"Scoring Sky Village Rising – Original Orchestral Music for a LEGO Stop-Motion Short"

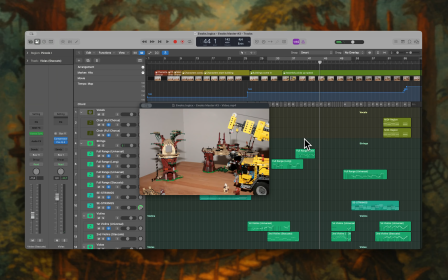So you can hear there is a motive being played on the woodwinds, but you can also hear that there is a bit of a string
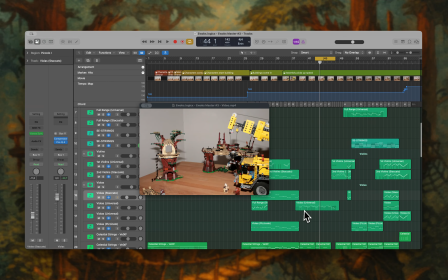element going on in the background. Maybe listen to it again, because those are quite important, like nice important elements to the piece.
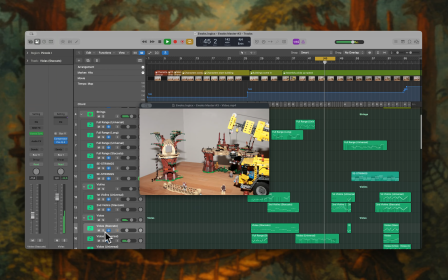Yeah, you can hear. So this is played, let's play it more laid back.
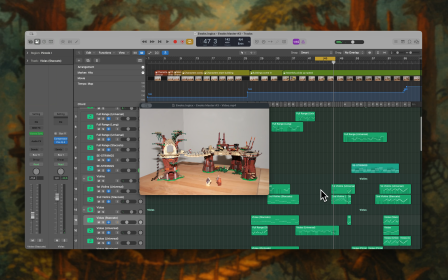So, as I said, I think this is quite important when scoring, that you play with these elements, that you make things more dynamic, more upfront, but you also dial them back dynamically. So it's like something that is always in motion, that is flowing around,
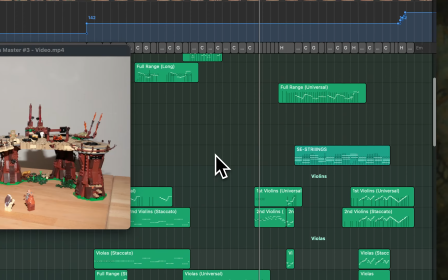and you want to support that with your score and with the instruments that are playing together.
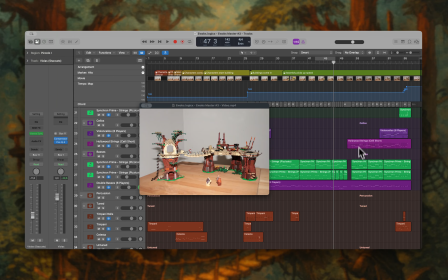Eventually, we end up at this final section, and that's where it becomes very heroic, and there I would really like to focus on the brass.
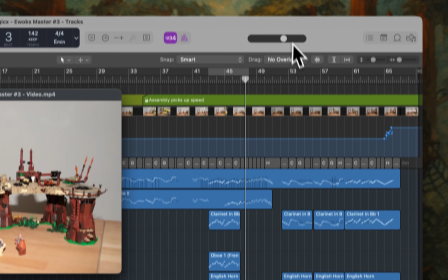We hear the main theme again, so if we just solo out this one,
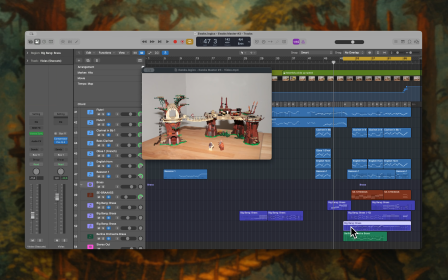we'll focus on this region, then we will hear that this main theme that we've heard before, played by the strings, is now played by the brass section, and if we solo it out, it sounds like that.
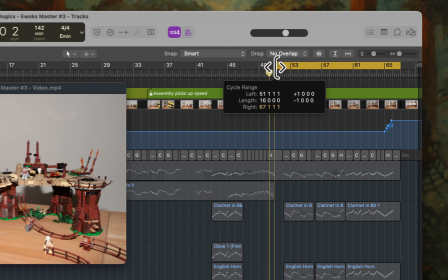Let me actually move that up, the playhead a bit more closer to the beginning here, and let's go.
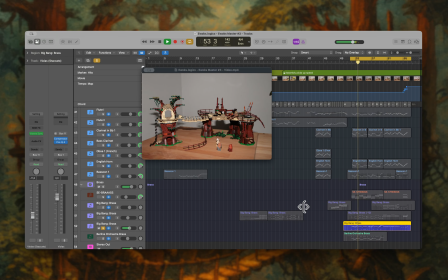So that's the heroic moment, and to further emphasize it, I layered it with another brass patch, but this one is from the Berlin Orchestra.
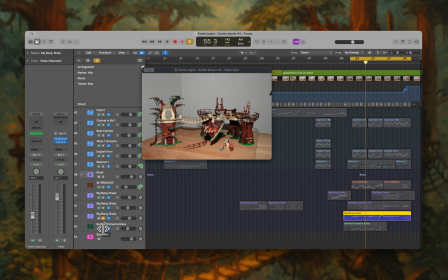Let's see if we can hear a difference if we could just kind of play this and then use the other solo button to join and layer them together.
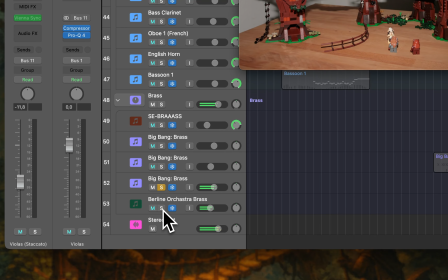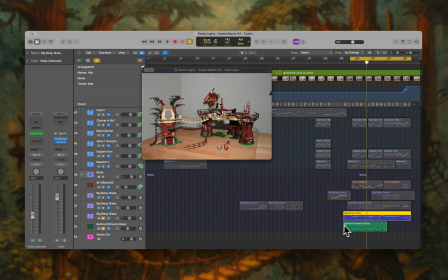Just gets ever so slightly a bit more full to support the other section, or they're supporting each other in that regard. We further have a bit of a rhythmic part going on also on the brass, so let's just solo that one out and see what it's doing.
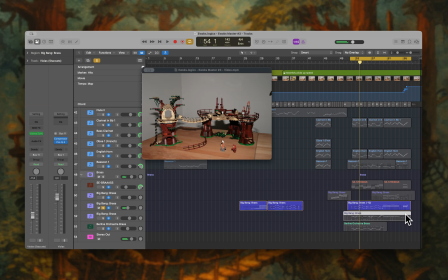So rather short notes, stabs, so to speak.
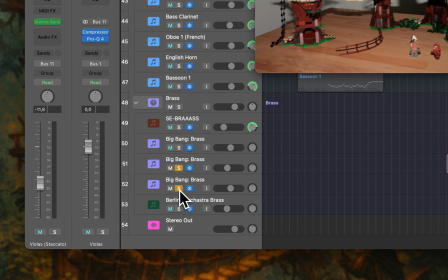And if we put them together, then they nicely accompany each other and nicely make this picture work.
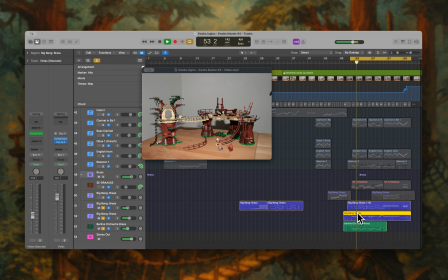And another symphonic elements, brass element, also from the Hans Zimmer collection, is this one.
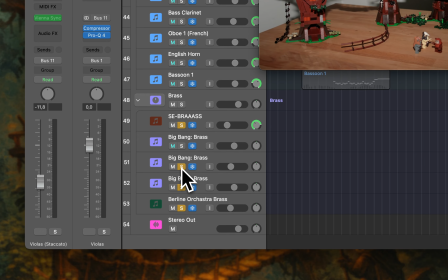I will quickly solo it out here, and we can hear what it's doing.
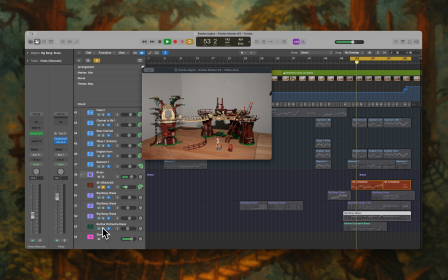So very heavy. It's supporting us there, and I figured I wanted to have a bit more,
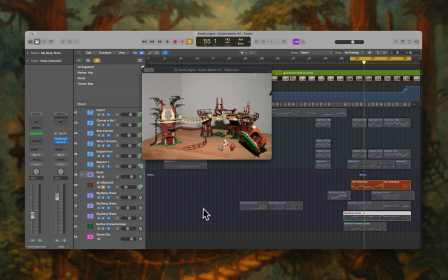full background texture, and that's where it came in quite handy. Also layered further with some woodwinds.
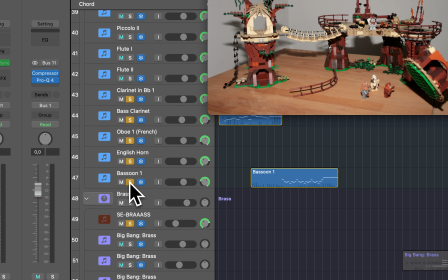We just join them together here.
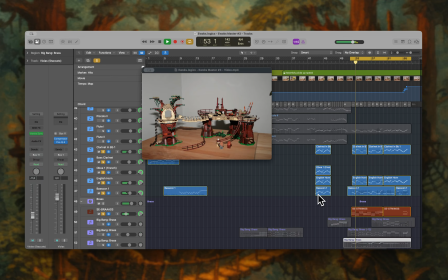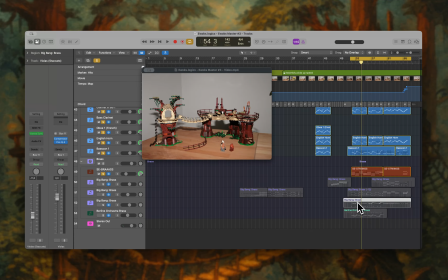So they also play the theme. It's just an all-in, all hands on deck kind of situation where we get very heroic here.
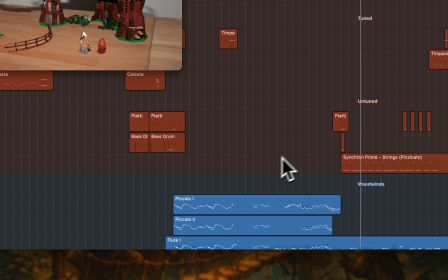And we also have a snare drum that is playing here.
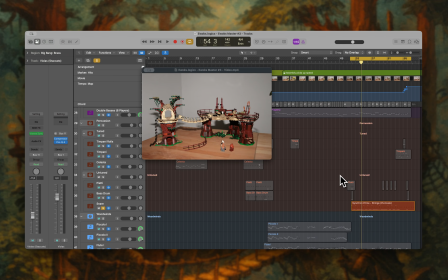It's playing this rhythm, that we have rolls, and then we have faster kind of 16th notes that are played. We can just listen to it in solo and we hear it.
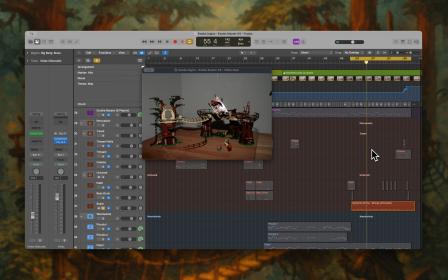Yeah, just to support the rhythm and make this one in a more driving kind of style.